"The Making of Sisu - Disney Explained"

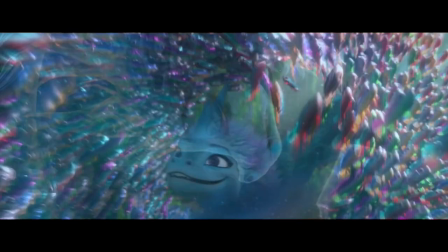0:06 Hey, howdy, hey, how's everybody doing and welcome back to Disney Daily. I just received a very special book in the mail that I am so excited to share with you all.
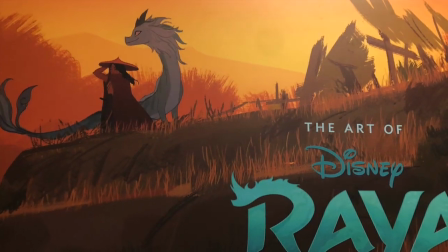0:14 The book is called The Art of Raya and the Last Dragon.
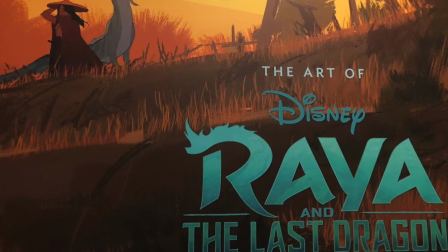0:17 This book gives readers insight into the creative process of animators who make such visually stunning pieces like Raya.
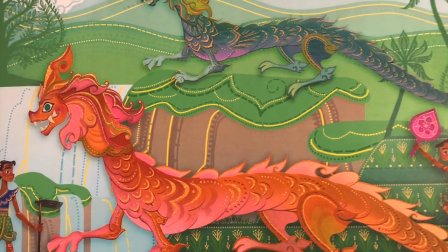0:24 In today's video, I am going to focus on the behind-the-scenes art, scripts, and sketches that went into creating Sisu.
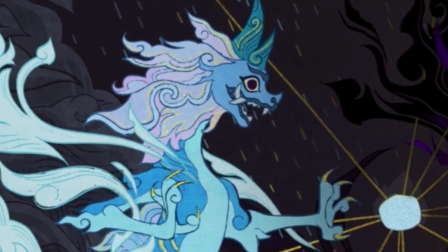0:30 Now, for those of you who don't know, Sisu is a water dragon based off of and inspired by the Naga.
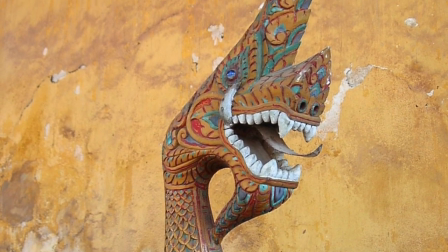0:36 The Naga are mythical beings of Southeast Asia that are known for being both powerful and symbols of positivity.
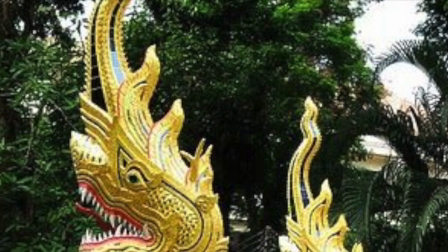0:42 Nagas possess the ability to manifest as both a human or a serpent, and they are very strongly associated with water.
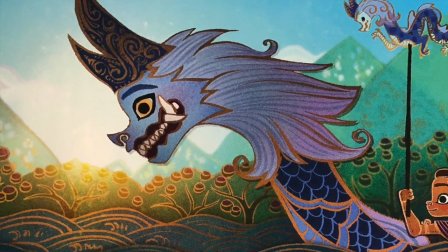0:48 Dr. S, the visual anthropologist on the project, revealed that Sisu's design and her spiritual nature were derived from the Naga mythologies specifically.
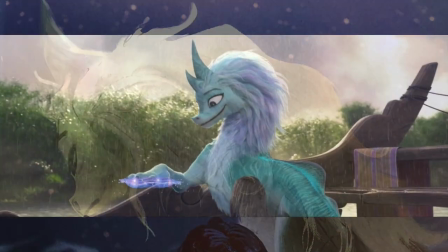0:57 The art director revealed that one of the goals when creating Sisu was to make her so inspiring,
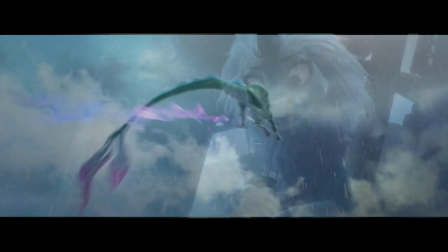1:03 visually speaking, that someone might even be moved enough to write poetry about her. Now, like any Disney character, Sisu went through a lot of different changes and looks.
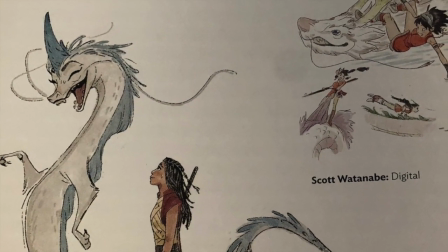1:11 At times, she was depicted as more magical, while other times she was more ferocious looking.
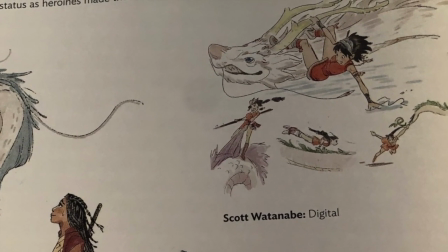1:17 Production designer Corey Loftus said that initially when they pictured Sisu,
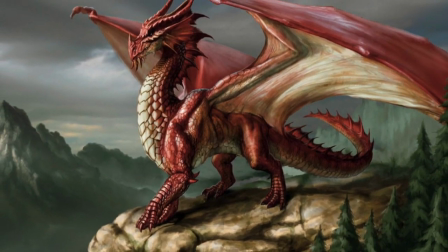1:21 many of them wanted to create a high fantasy western dragon with large bat wings and scales all over her body.
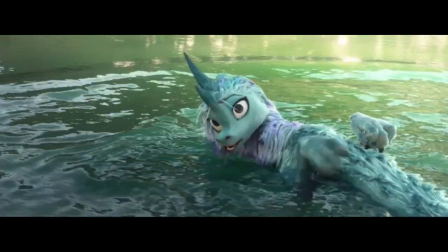1:27 But that wasn't a dragon that was true to the culture. So to really get a better idea for what Sisu should look like,
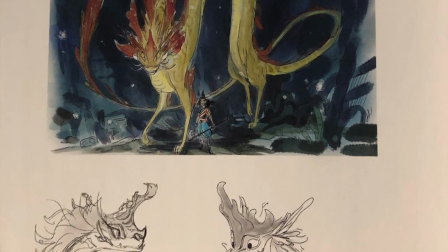1:33 the team worked and consulted with specialists such as Lao visual anthropologists and a Thai architect who gave them insights into the creation of this mythical being.
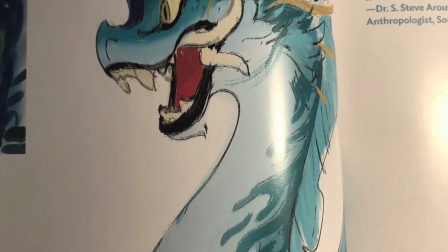1:42 Ultimately, the creators wanted to stay true to Southeast Asian culture depictions,
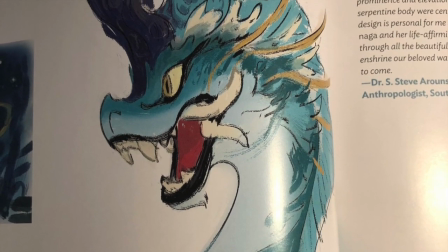1:46 so Sisu's final design was very whimsical but also respectful of regional customs.
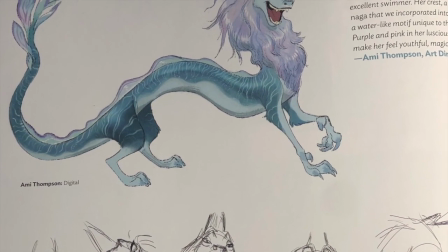1:52 To be more specific, Sisu was given a crest and a serpent-like body which were more prominent design features of the Naga.
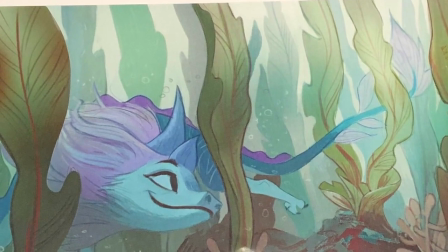1:58 Art director Amy Thompson went into more detail explaining that Sisu was made blue to show her ties to the water.
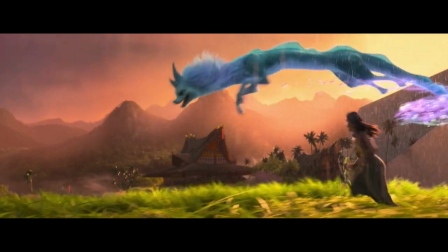2:05 Her body was given an S shape to illustrate her ability to glide through the water effortlessly.
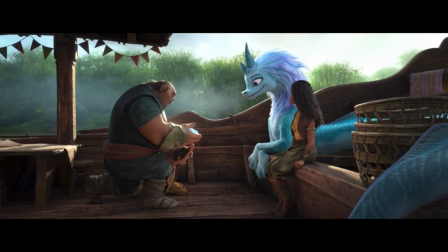2:10 Additionally, to stay true to the water theme, creators gave her a water-like motif on Sisu's crest.
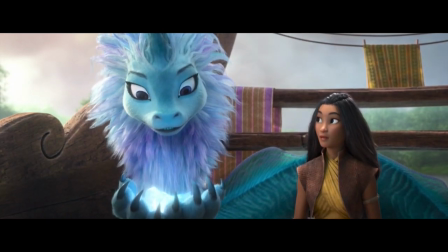2:15 In all honesty, this information about Sisu's creation was fascinating and as I kept reading through the book,
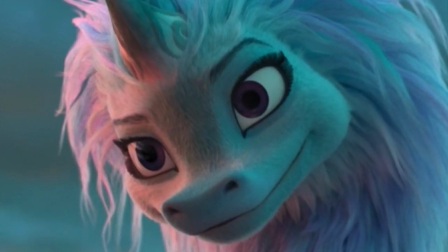2:21 I began to understand more and more just how much bringing Sisu to life in animation meant to many of those who were working on the project.
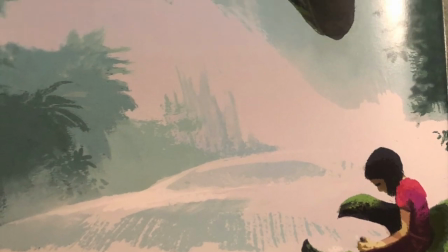2:28 For example, head of story Fawn Verisunthorn grew up in Thailand and she remembers just how significant the Naga were to her everyday life.
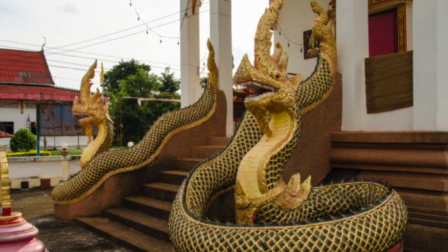2:36 She said they were integrated into all kinds of architecture and that they would stand guard outside of temples.
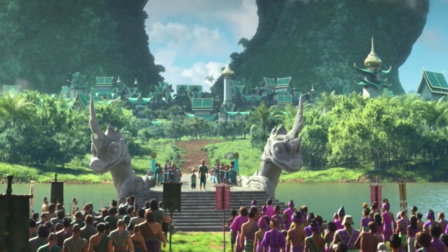2:42 You can see this similar integration of dragons like Sisu throughout the lands of Kumundra.
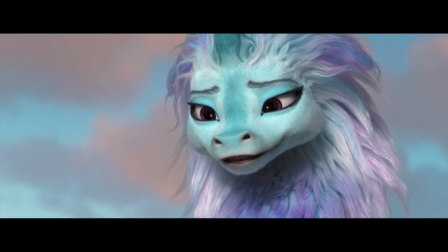2:47 Now, one of the last things I wanna emphasize in regards to the making of Sisu was just how challenging bringing her to life on screen was.
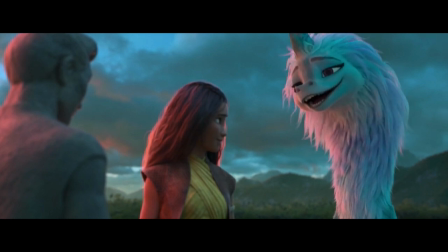2:54 Carlos Cabral, head of characters and technical animation, said that creating Sisu in CG was a technical challenge for everyone because she was so complex.
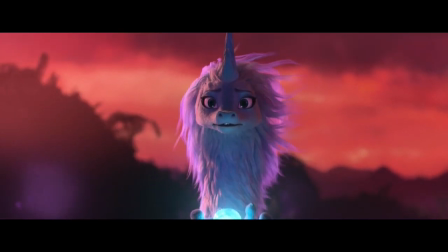3:03 He goes on to say that she really pushed the limits in regards to their understanding of animation.
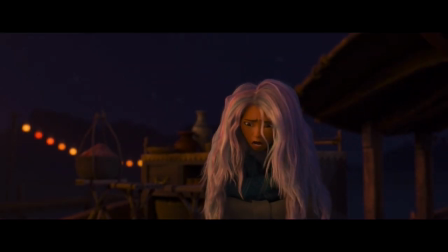3:08 Now, in regards to Sisu as a human, that was a whole different challenge the movie team had to endure.
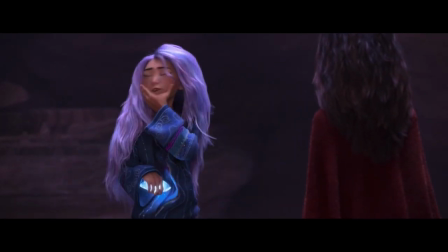3:14 The main focus with Sisu as a human was to make her look as uncomfortable as possible.
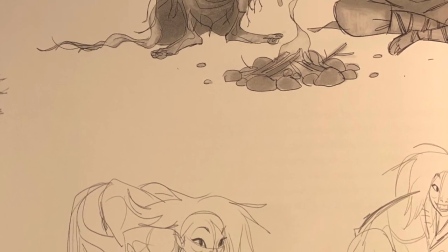3:19 John Ripa, the co-director, said they illustrated this by dressing Sisu in oversized clothing.
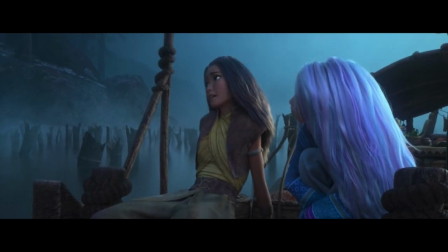3:24 This approach really gave audiences the impression that Sisu was very out of place and she felt that way.
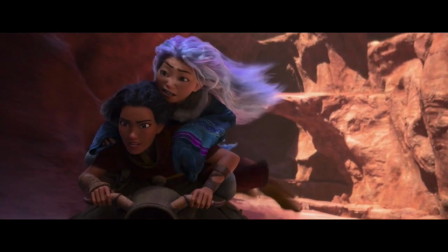3:30 Creators also wanted to ensure that audiences could see a little bit of Sisu the dragon even as a human.
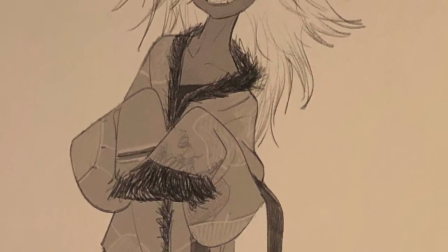3:36 So they kept her hair wild and bright and they also added details into her coat to represent the dragon.
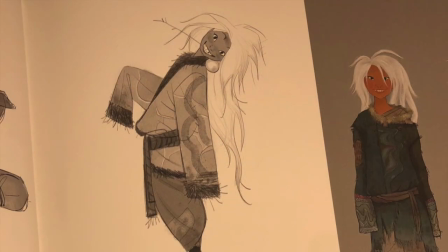3:42 For example, the frays on the bottom of the coat are supposed to be reminiscent of her fins.
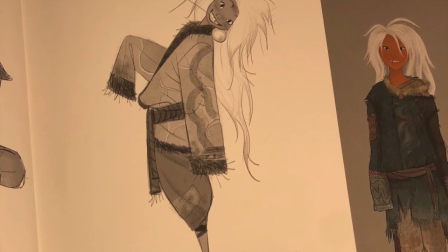3:47 Additionally, she was given a long sash that would be reminiscent of her tail. Well, that concludes this episode of Disney Daily.
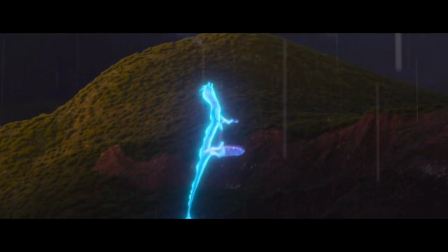3:53 I hope you all learned something new. If you really enjoyed these behind-the-animation videos, please let me know down in the comments.
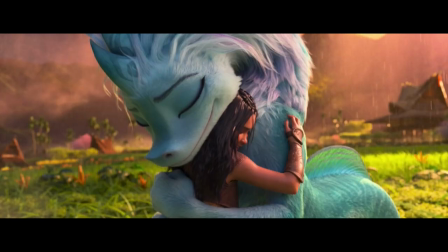3:59 And my question for you all today is, what scene in Raya and the Last Dragon is your favorite?
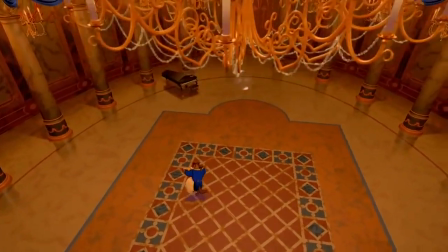4:04 As always, thanks for being my guest here at Disney Daily. Until next time.